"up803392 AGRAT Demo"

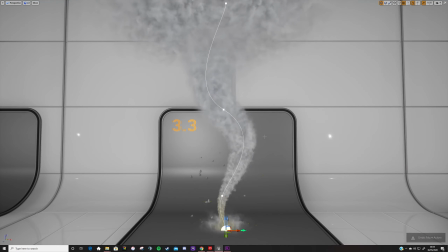16:14 And then I've set in the particle system to sample the spline and then use that to track the position of the particles. so this line
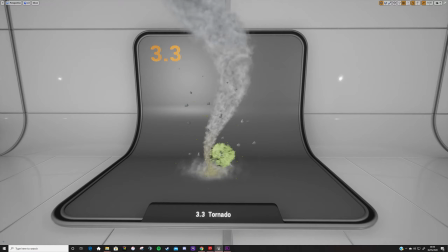16:21 can be edited so if I were to select this point here I could drag it to the side and as I do that you can see that the particle system updates with the movement of the spline okay
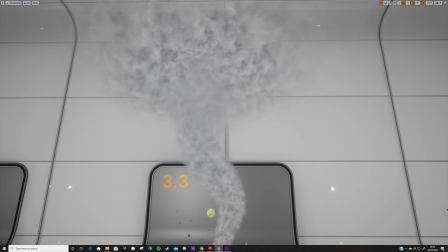16:34 so I will just undo that real quick and we can see that
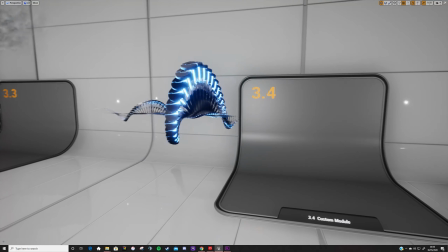16:38 the smoke color is changing toward the bottom where it would be kicking up dirt
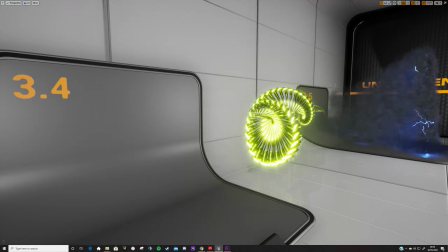16:43 and that sort of thing and then we have mesh particles representing this debris that's being kicked up here over time as well. Some of them more frequent and then some of them being kicked off only once every now and then.
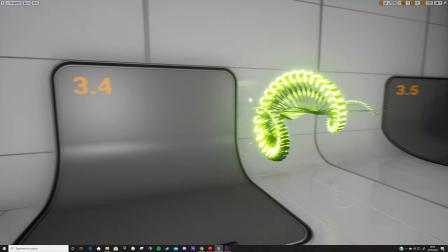16:57 Next up we have this quite interesting effect and it's basically showcasing how you can control a particle's behavior with sort of mathematical algorithms and that sort of thing. So here I've written a custom script which is setting the particle's position,
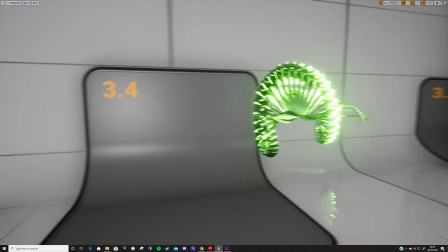17:11 rotation and scale and then changing these over time. and you can see that each particle is slightly offset as
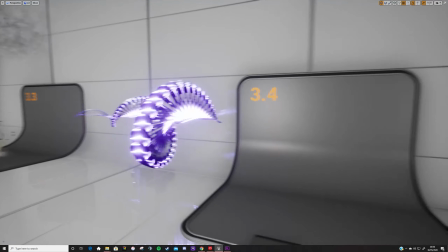17:18 it's basically done this by multiplying the particles position and scale and rotation by the index that's given to it when it
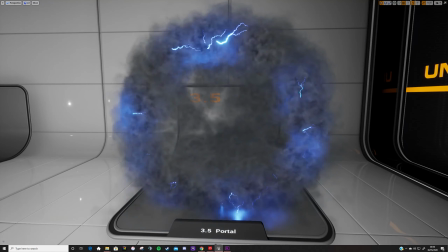17:25 spawned so that each particle that's being spawned is slightly offset from the previous.
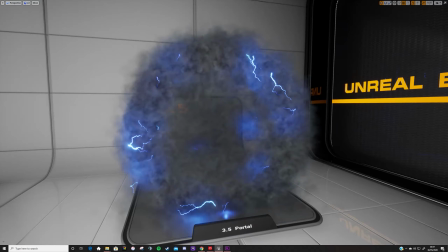17:30 The material also has this Q shift on it which I'm then controlling through the system to make
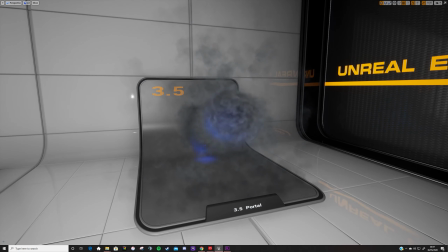17:35 it cycle through over time and then this all comes together to create this quite nice looking effect.
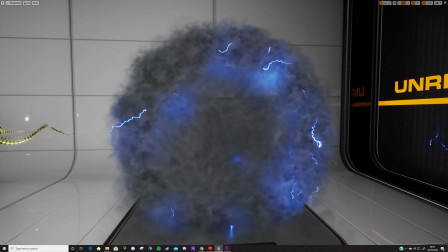17:41 Okay so lastly on this side of the room we have this portal effect and
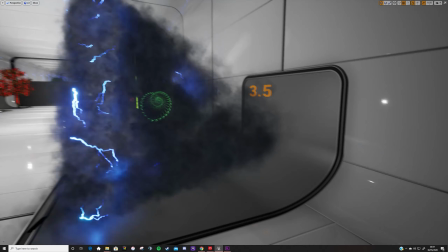17:46 this is demonstrating how the spawn point for particles can be altered throughout the system's lifetime.
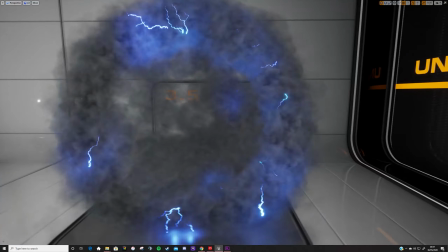17:51 So here you can see that the portal is opening and closing throughout the system and this has been done by
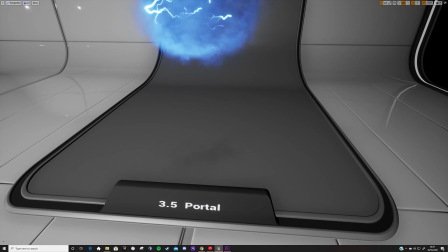17:58 setting the initial spawn location for the particles to a cylinder and then adjusting that cylinders radius throughout the duration of the loop.
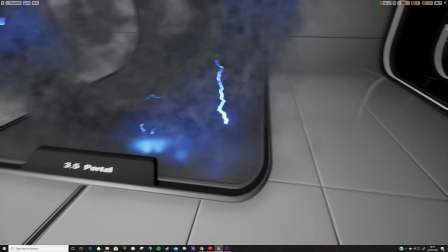18:04 So this system is made out of multiple smoke rings.
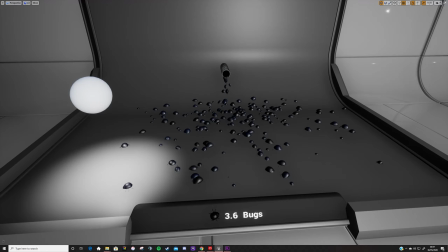18:07 We also have this smoke trail coming down behind it which is being drawn away using a pointer tractor which draws the particles to its location.
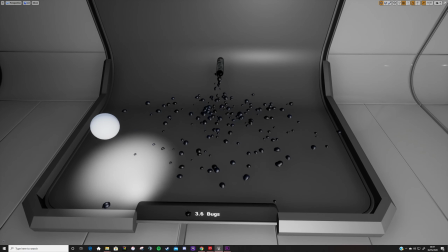18:15 We then have different lightning effects being spawned within the smoke.
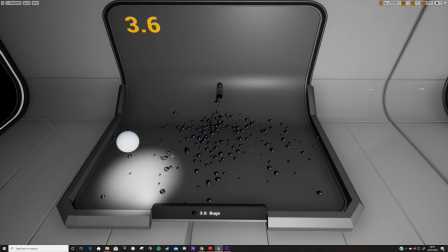18:19 You can also see here that as the portal opens there is smoke appearing on the ground which then joins in with the rest of the system to help the system appear more grounded in the environment that it's set into. So next up we have this beetle system and this is showing how other
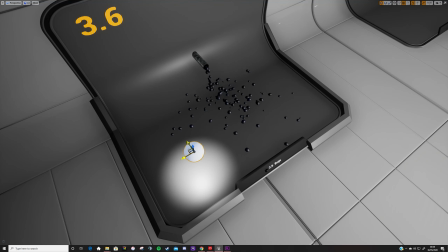18:35 entities that are separate from the particle system can still be used to drive the particle's behavior.
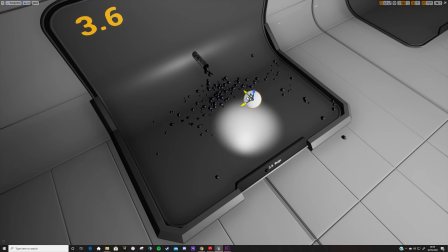18:41 So this has been inspired from the recently released demo of Unreal 5 and the game that they showcased in that and what the system enables you to do
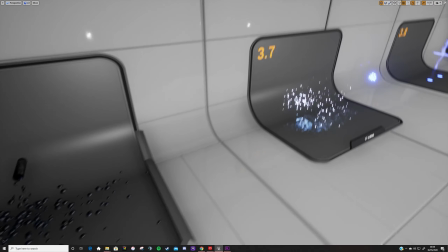18:49 is to give these beetles some random movement and then when this ball of light is brought closer to them you can see that they will
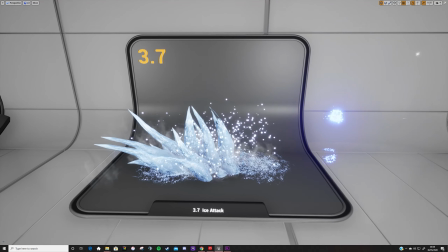18:58 run away from the radius of the light so that you can use the position of this beam to
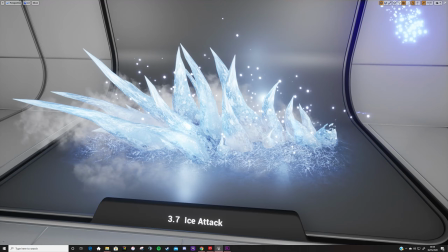19:04 interact with the particles that are being created and force them to run away from the light as it moves through the scene. So next up we have this ice attack and this is basically showing how the techniques used in this room can be repurposed to create some very different complex effects.
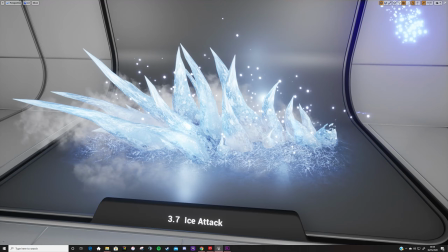19:20 This is showing the versatility of the things I've already used how they can be repurposed to create this nice looking effect here. So what's happening here is that I have different meshes being spawned for the different icicles that are being generated here.
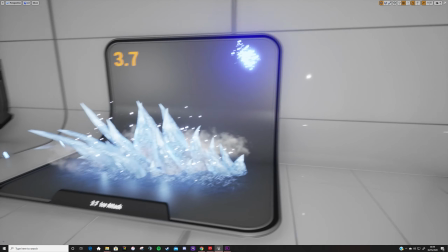19:34 They are spreading up from the ground over time, you can see that they have an eroding material and as they erode these sparks are being created to show them whispering away into the atmosphere.
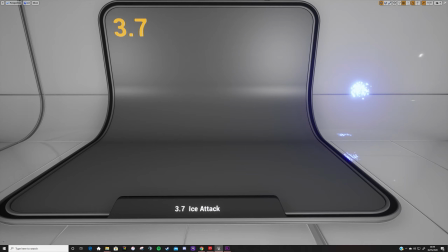19:43 We again have these decals being spawned on the bottom which are also eroding to show the ice melting over time as the spell sort of loses its effect
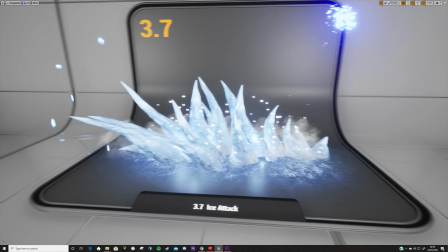19:50 and then here these sort of floating particles on the side would be representative of the characters movement when summoning this attack.
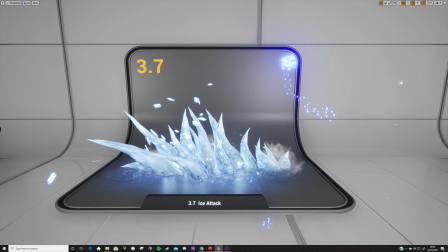19:58 We also have lights spawning amongst the icicles to help give them a more magical effect so that they're glowing,
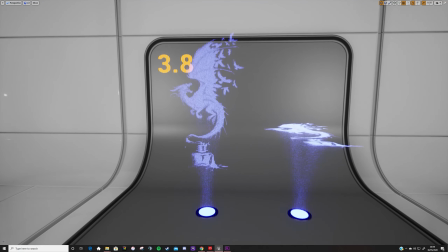20:05 as well as the ice chunks that are being generated as the attack moves forward and their location is being moved from the back of the system to the front over the period of the
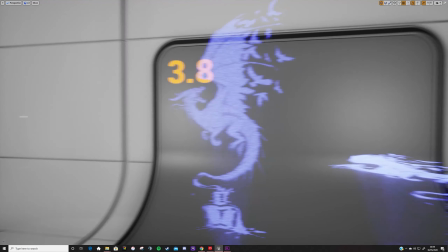20:14 loop.
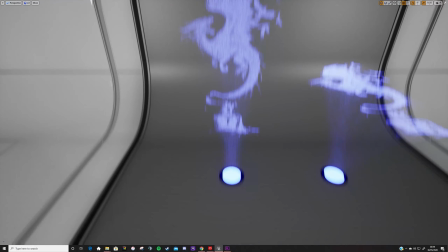20:14 It will also have the mist being generated to show the ice interacting with the atmosphere around it, which is helping it again ground itself and make it appear more realistic by adding that extra detail in there.